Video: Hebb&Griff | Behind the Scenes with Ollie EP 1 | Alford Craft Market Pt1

Alright, it's Ollie. I'm starting a little series talking about some of our favourite lighting setups.
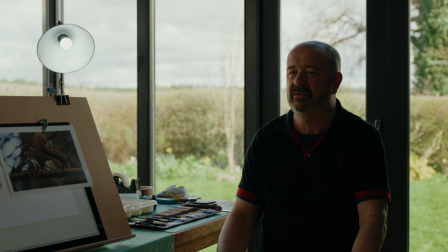I'm going to do a bit of a breakdown of the setups, go through some of the scenes and chat about the creative choices we made. I want to do this to show the thought process behind lighting a scene. It happens quite a lot when we turn up to a shoot with loads of gear. People are surprised at how much we have to set up, and it kind of makes you realise most people don't actually know what's involved in making stuff look good. Good lighting is one of those things you don't usually notice. Like when you're watching TV or a film, it just feels natural. So let's get into it. In this episode, I'm going to talk about a documentary we shot in Alford last year. It covered the 50th anniversary of the Alford Craft Market, going into the history and why it's been such a success. We wanted to showcase some of the crafters from the market and decided it'd really benefit from some interviews,
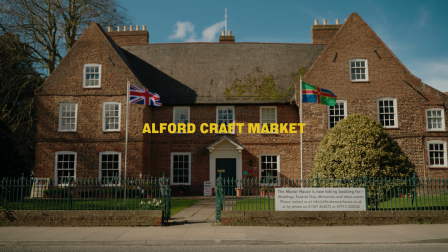chatting with them about their experience and what the market means to them. The vision we had for it was to really show off the crafters we interviewed.
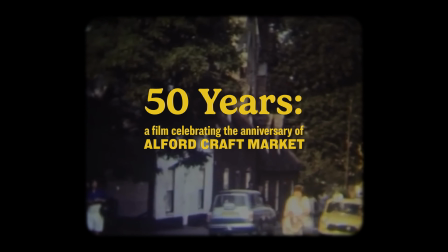We reckon the best way to do that was to put them right in the middle of their craft, filming in their workshops or studios surrounded by all their stuff.
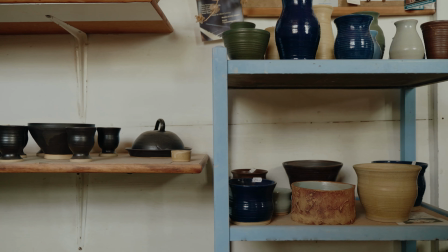The only thing we asked was, don't tidy up, keep it real, and honestly, that really brought the vision to life. Then it was up to the lighting to complement the space they were in, making it look natural but still cinematic.
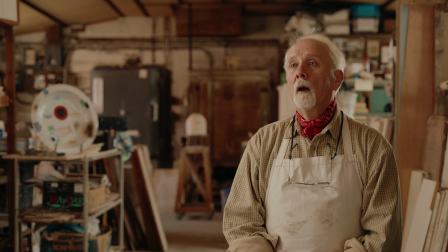Right, so the first scene we're looking at is with a potter called Michelle Decaux, who's actually the founder of the market.
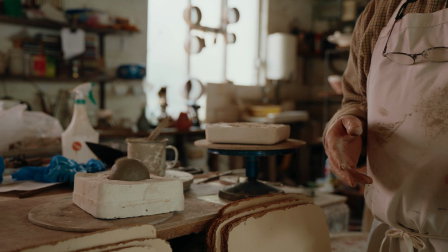Like I said, we wanted the lighting to feel natural but still cinematic, so that meant letting the scene do the talking and working around it.
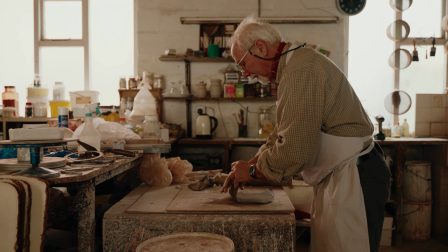First thing we had to think about was where the natural light was coming from and then build our lighting off that.
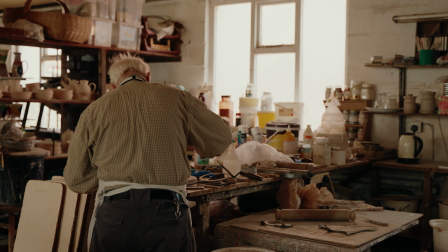We call it motivated lighting, so basically you're mimicking light that would realistically be in the space. Normally you'd stick your subject by a window and then pretend that that's the main light source, but with the framing we wanted, that wasn't really going to work.
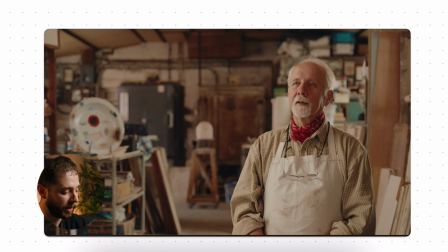So in this room you'd expect windows on either side, and there were,
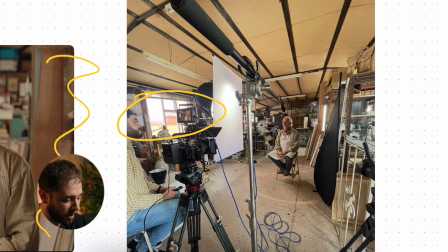but one side had a much bigger window than the other, so it made sense to light from that side to keep it feeling real.
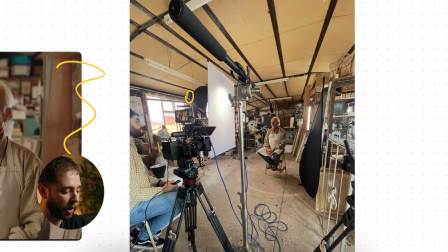Breaking it down, we used this Godox VL150 as the fill light, and that had a big softbox on it to soften the light. And then we fired it through a scrim as well, which diffused it even more and spread it across the subject really nicely.
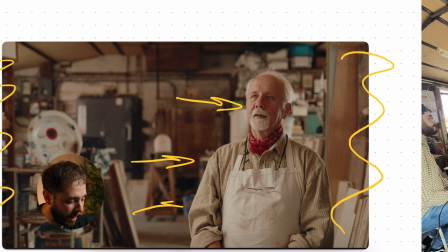You can see here where the light falls across him, it looks really natural. We also had a Godox TL60 acting as a hair light,
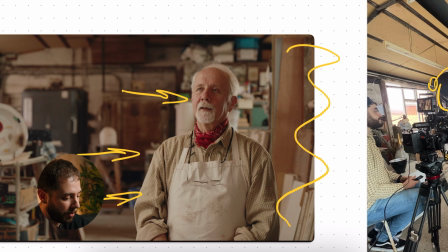so basically that's just helping to separate Michelle from the background and add a bit of depth to the scene.
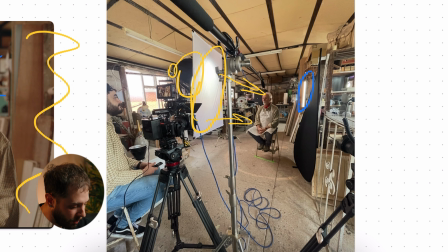And lastly, we used what's called a negative fill.
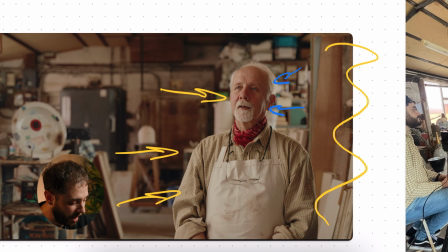So that's basically just a big black sheet on a frame, and that blocks any light hitting from the opposite side and brings back some nice shadows. So that gives it a more cinematic look and stops the shot from looking flat.
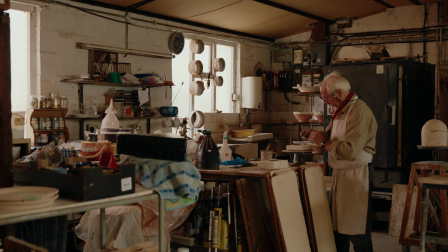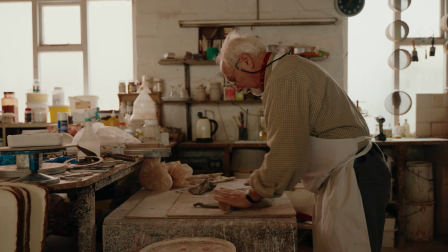That's it for this one. Hope you found it interesting seeing how we lit that scene. I'll be breaking down more setups like this, so if you're into that kind of thing, watch out for the next video.